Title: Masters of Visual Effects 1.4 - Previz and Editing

Here in the Monte Carlo 2 Lives Chevy spot,
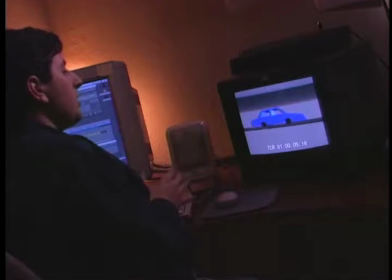2042s
we see that the beginning of pre-visualization takes place around a series of animatics,
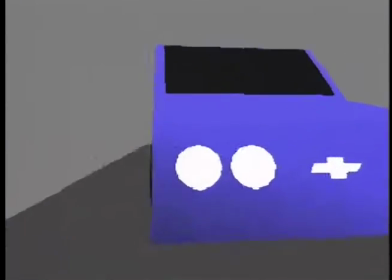2049s
3D animatics, created very low budget, very rough, not a lot of resolution or detail put into these cars.
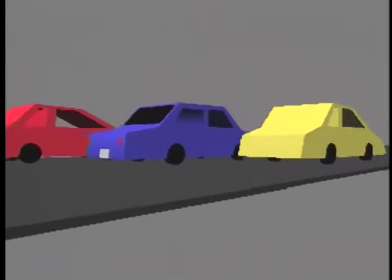2054s
It's nice to note that they did put the Chevy emblem on the hood of the blue car, the hero car. But short of that, there's not 1 ounce of detail in these cars.
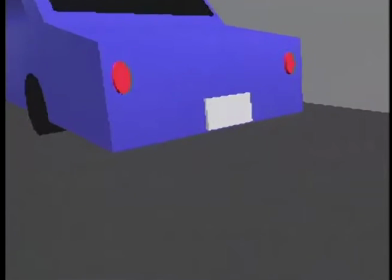2062s
However, we are working out all the editorial concerns of the camera movement and of the actor, in this case the car's movement throughout the scene.
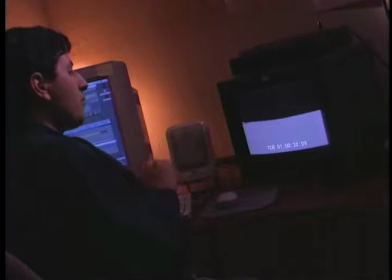2069s
We have the back and forth movement of the Chevy car as it goes forward and recedes to being in the kind of in-between position amongst the other cars.
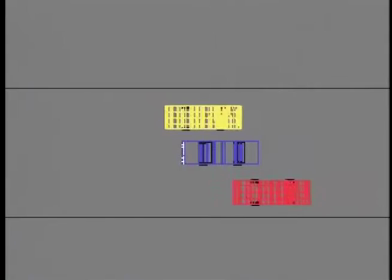2079s
We have all of the camera's choreographed movement as it moves throughout the scene. All of the evocative action that we receive from the, as cues from that camera movement is already apparent in this very, very early animatic.
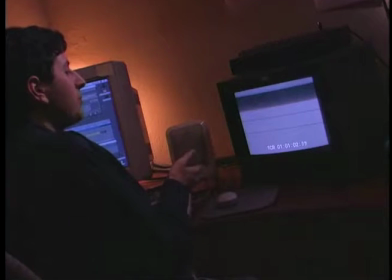2093s
If you think about it, this is a commercial that would be absolutely impossible to execute with any kind of predictability without all of this pre-visualization work.
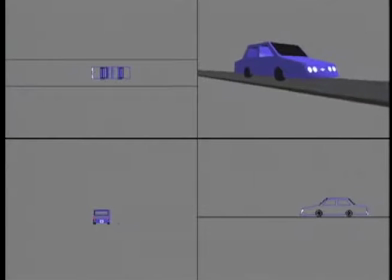2101s
You can see that this animatic was rendered from various perspectives to aid in the
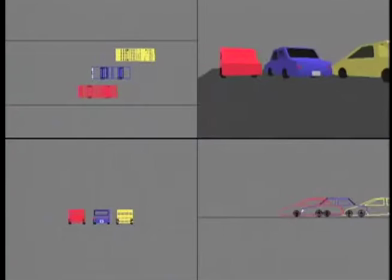2106s
kind of construction of the blueprint plan that was going to be used during the day of the shoot.
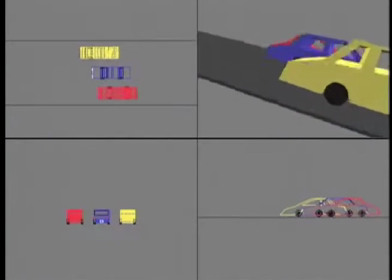2111s
So we have a bird's eye view from above, we have a profile view, we have a kind of camera point of view that actually shows us what the camera is going to see.
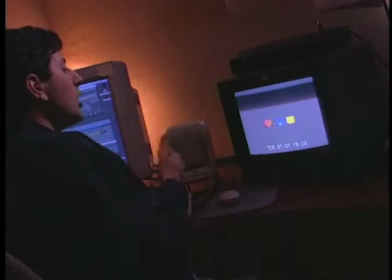2119s
All of these views were probably used by the production crew to kind of plot out the actual execution of the shoot on the day that the shooting was done.
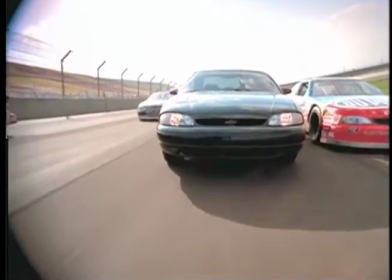2127s
By the way, it's really interesting to note in this spot, while obviously when you see the commercial, you feel like there's some visual effects going on.
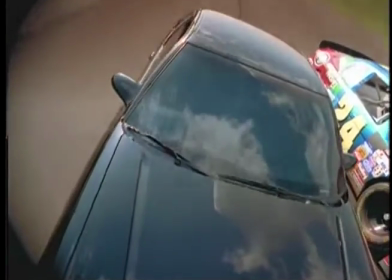2134s
But one of them that you might guess incorrectly as a visual effect is the fact that there's these actual stunt drivers out on the track doing these crazy maneuvers with these cars at relatively high speeds.
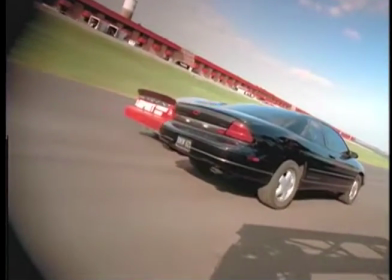2142s
And amongst it all, we have this camera mounted on a crane that's weaving in and out of the action.
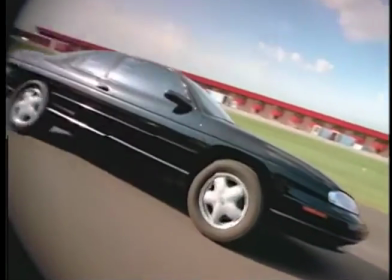2148s
This must have been an amazing stunt shoot to watch,
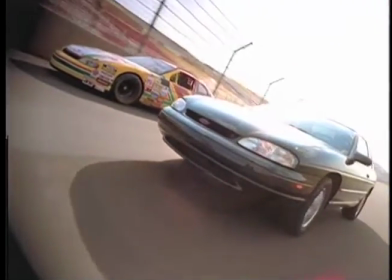2152s
to see all these very highly trained stunt drivers choreographing this in conjunction with the camera crew and several,
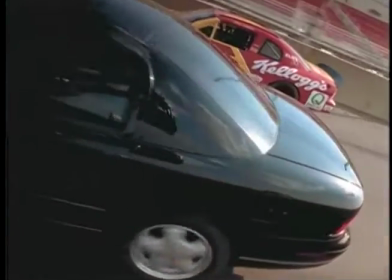2158s
probably dozens of production people setting up all the equipment and laying out the track,
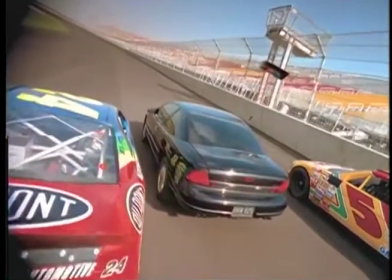2163s
dressing the track, worrying about lighting, etc. Very intricate shoot and really well played out in the final spot.
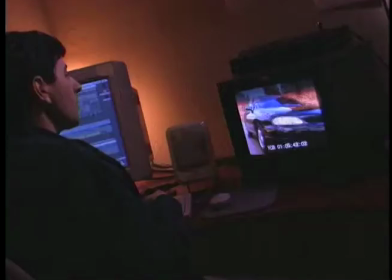2170s
It looks very nice. Here's an example of where editorial decisions can really save or improve an effect shot that otherwise can't be resolved in the way that it was planned.
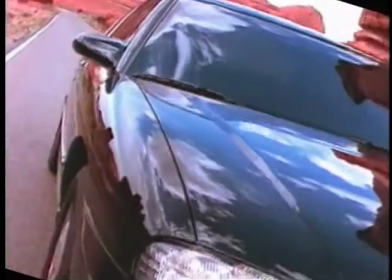2181s
Here we have the opening shot of the car where there's two separate takes that work for different aspects of the shot.
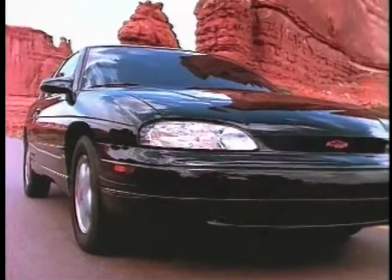2186s
There's two concerns here. One is the car, and that's the primary concern.
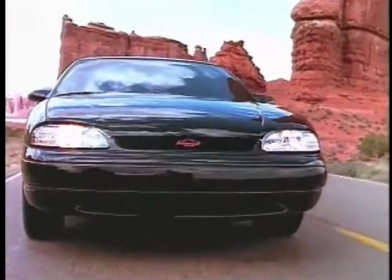2189s
But another is the background in the sky and the mountains and the clouds and how all that looks balanced together with the car.
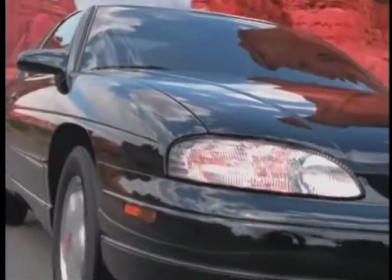2196s
The car is good in one shot, and the sky and the background and the lighting is good in a different shot. So as an editor,
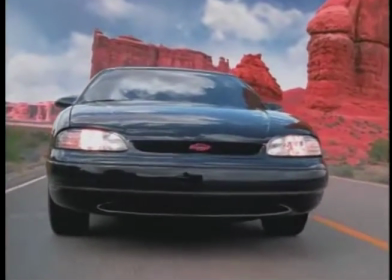2202s
Dennis went through and found those different plates that worked and found a way to cement those two together in a composite that otherwise wouldn't be expected.
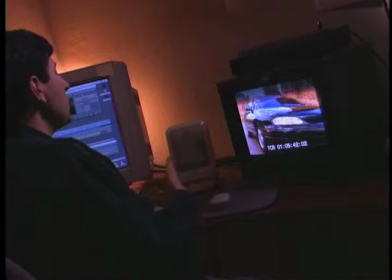2210s
This shot really could have been executed as one, but because of the way things worked out in production, it became yet another aspect of the effect shot, which is determined during the editorial process.
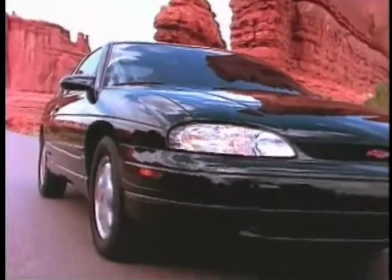2220s
Here we can see the first edit that was performed with the actual filmed plates. And you see that we have three fundamental shots in this spot.
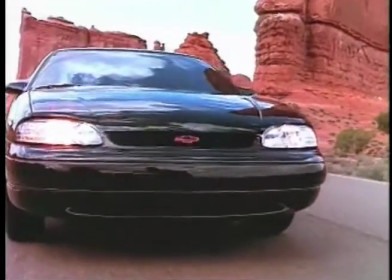2227s
We have the opening shot of the car driving in the desert.
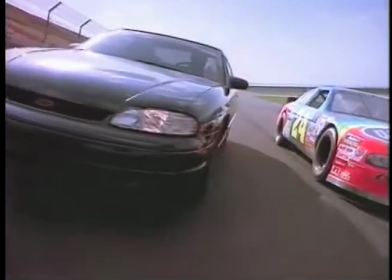2230s
Then we have the introduction into the environment of the racetrack with all of the dynamic motion that goes on there.
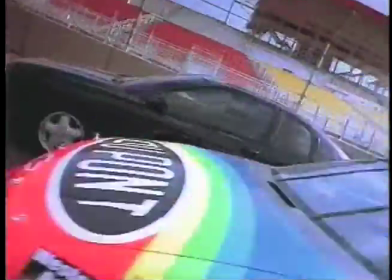2236s
And then finally we emerge back in the desert in a nice transition right back to where we started and the car going off into the distance.
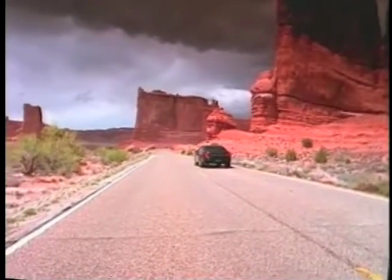2243s
Now, these three shots were all shot at a overcrank speed of approximately 90 frames per second,
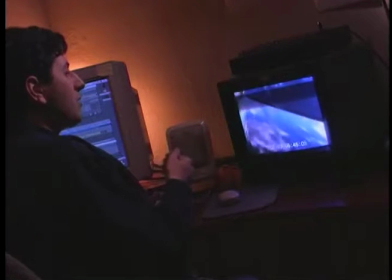2248s
so that we'd have extremely stable movement and a lot of extra resolution in the movement, so that if we wanted to speed up or slow down,
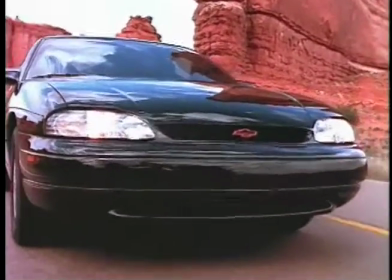2256s
there would be lots of information in there. And of course, throughout this spot, the camera is accelerating and decelerating as it moves about.
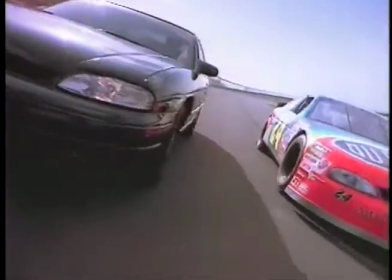2263s
So one of the roles in the pre-visualization that Dennis Kutz and the editor had to go through was playing with when to speed up,
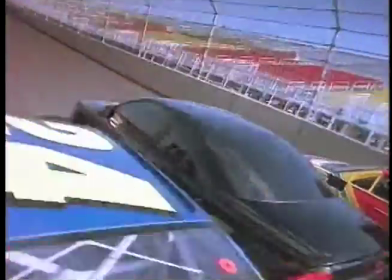2270s
when to slow down, and how to kind of get a nice rhythm between the speed ups and slows downs.
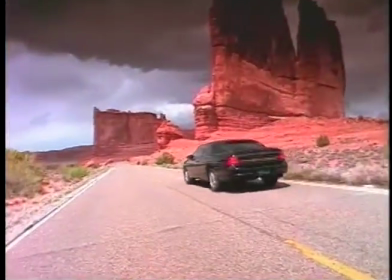2275s
Essentially, those changes in movement of the camera essentially act as cuts. While we're not really cutting between one shot and another, they effectively pace the commercial like they were cuts.